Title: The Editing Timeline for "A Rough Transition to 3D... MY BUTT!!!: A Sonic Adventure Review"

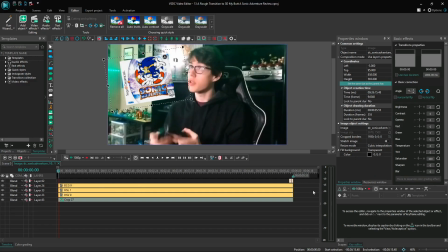Mostly because, like, yeah, look at all those edits for the Sonic Adventure box art.
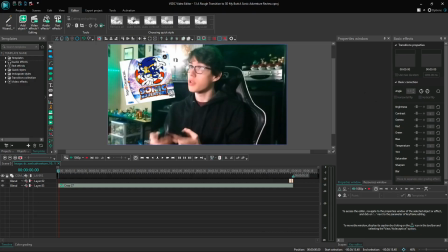This is because I thought that Sonic's skin looked a little bit too yellow. I tried to make it more like the peach color it should be,
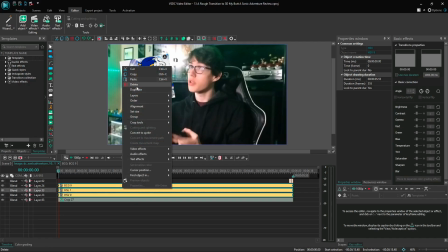and it's not there all the way, but you can tell that it's been messed with a little bit.
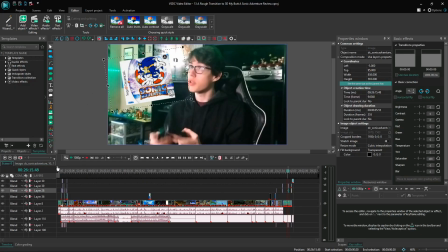I think it looks a little bit better. It's not the crazy... It doesn't look the greatest, but it does look a lot better than what it did there.
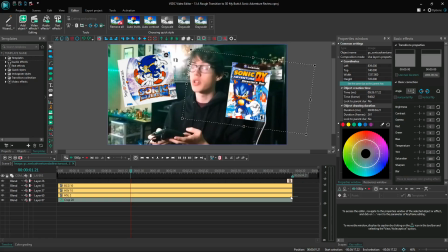And then we have the DX box art, which had the same kind of treatment again, mostly because it was like...
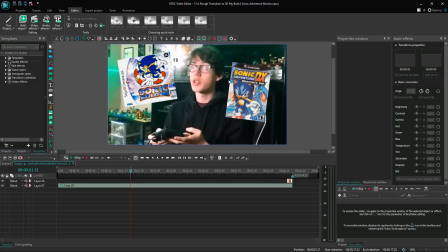It looked very low...
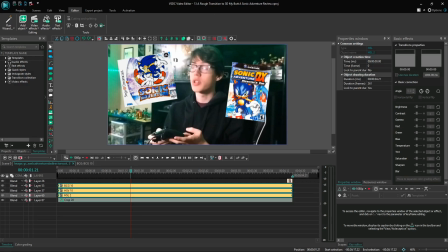it had kind of like a really bad contrast, so turned all that up to make it a lot more interesting.
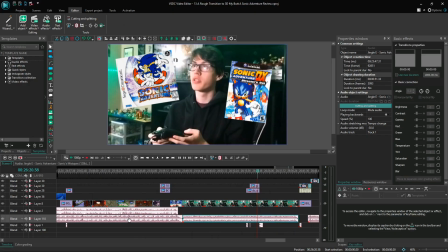They have more sound effects there. I had the Jingle E in the background, and then for that, for the outro is Windy Valley, and then for
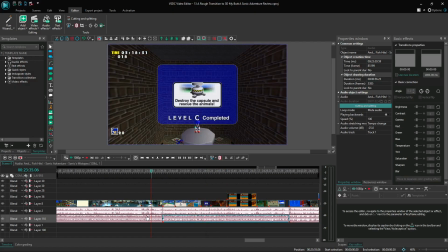the last little mentions it was the Fish Hits, and then for the final story is Open Your Heart instrumental.
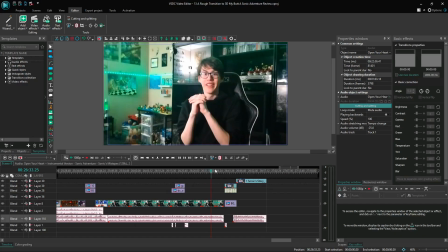Like, no way. And then this is like last minute right here.
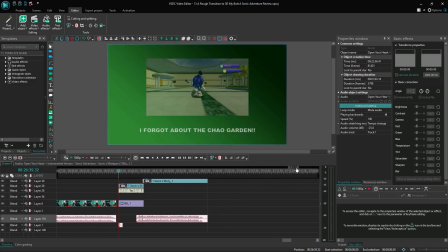I realized that I forgot to talk about the Chow Garden, because this is a tradition in most outdated Gen Z videos with review.
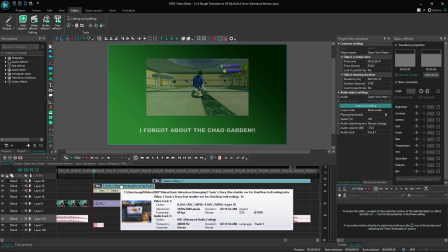I always forget to mention something. Like in my Sonic 4 review, I forgot to mention Episode Metal.
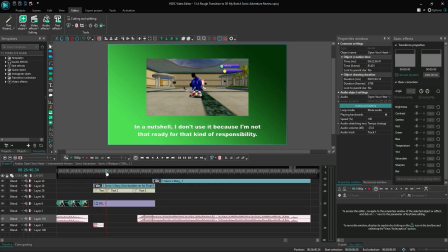Not like I didn't want to. It's just like, I mean, I didn't really want to talk about it, but like, I figured that I should, because I don't really like Sonic 4, so I don't really want to with that.
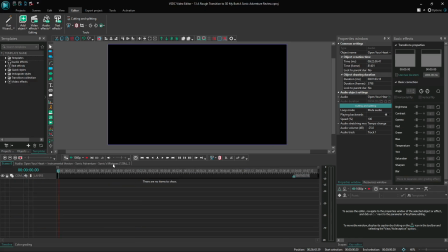So, it's just like a tradition at this point to always forget something in my reviews.
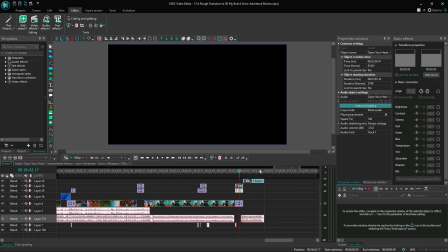So, I exported the video and then I watched and like, damn, I forgot about the Chow Garden.
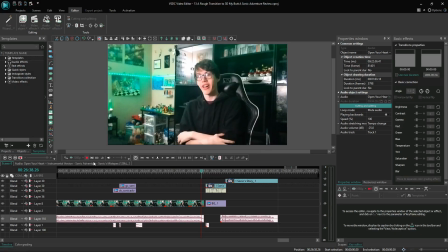So, this was like, I put it at the end of the video with a bruh sound effect,
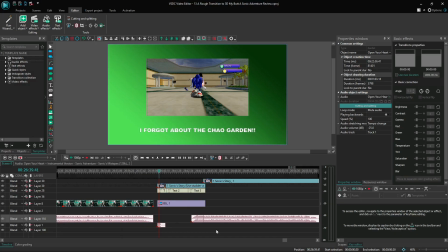which is kind of like a reference to previous videos with me forgetting to add something. Like, I think the first time I ever used that was like the What's the Next Mario Kart video. With like, I forgot to mention King Boo in like what characters I wanted to see in the next Mario Kart.
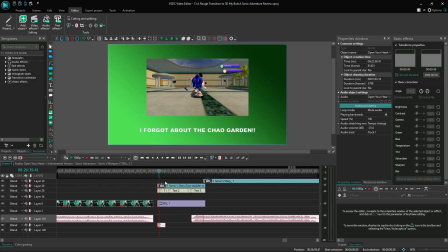And then I added that there. And it was just, it was just kind of like a tradition, kind of like, if I forgot something, that's how I would do it. But this time I did a little bit more in depth.
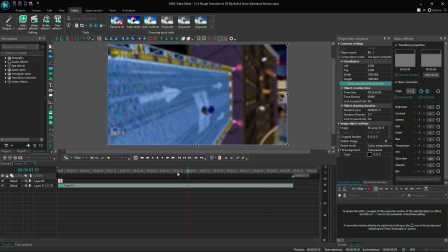And yeah, I did kind of like do a little, in all the times that this like gradient effect appeared,
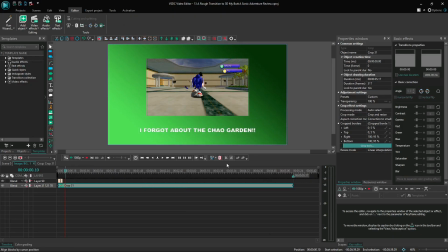there was like a little fade in, I mean zoom in effect.
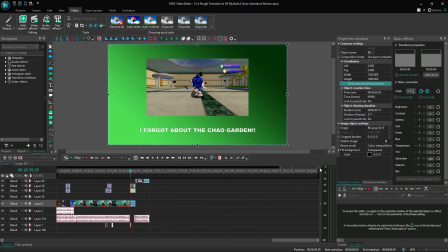Just make it, you know, kind of interesting, I guess. Cool.
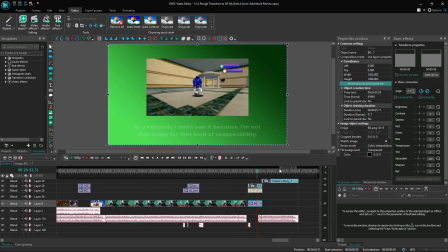And that's pretty much it.
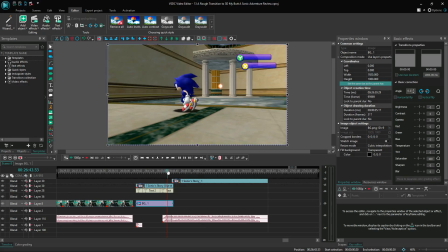We got some text boxes appearing, and then a little zoom in right there as the outro music starts to play right here,
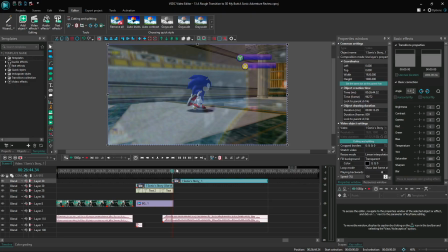and then it swaps to this box blur one with Speed Highway as the outro.
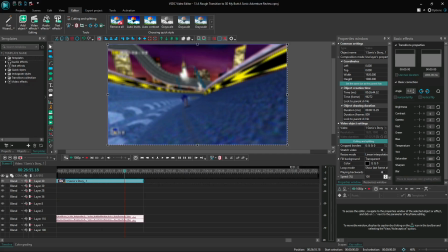And yeah, that's the entirety of the editing timeline, like in a nutshell.
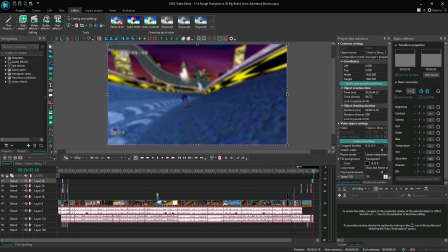It's not the most craziest video of all times, but I just wanted to show this off as a little step in the right direction for my main channel.
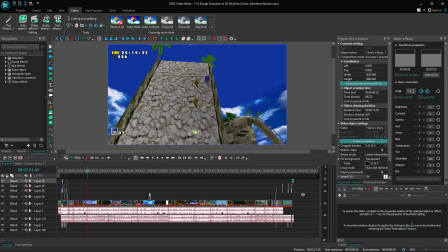So I hope you enjoyed looking a little bit of the inside of it,
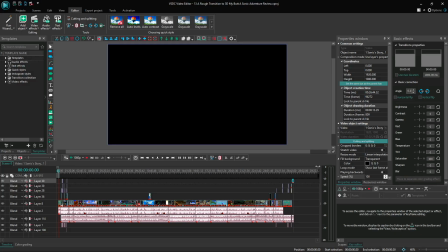and maybe you can use these kinds of editing tricks for yourself, or don't. It's really up to you. Okay, bye.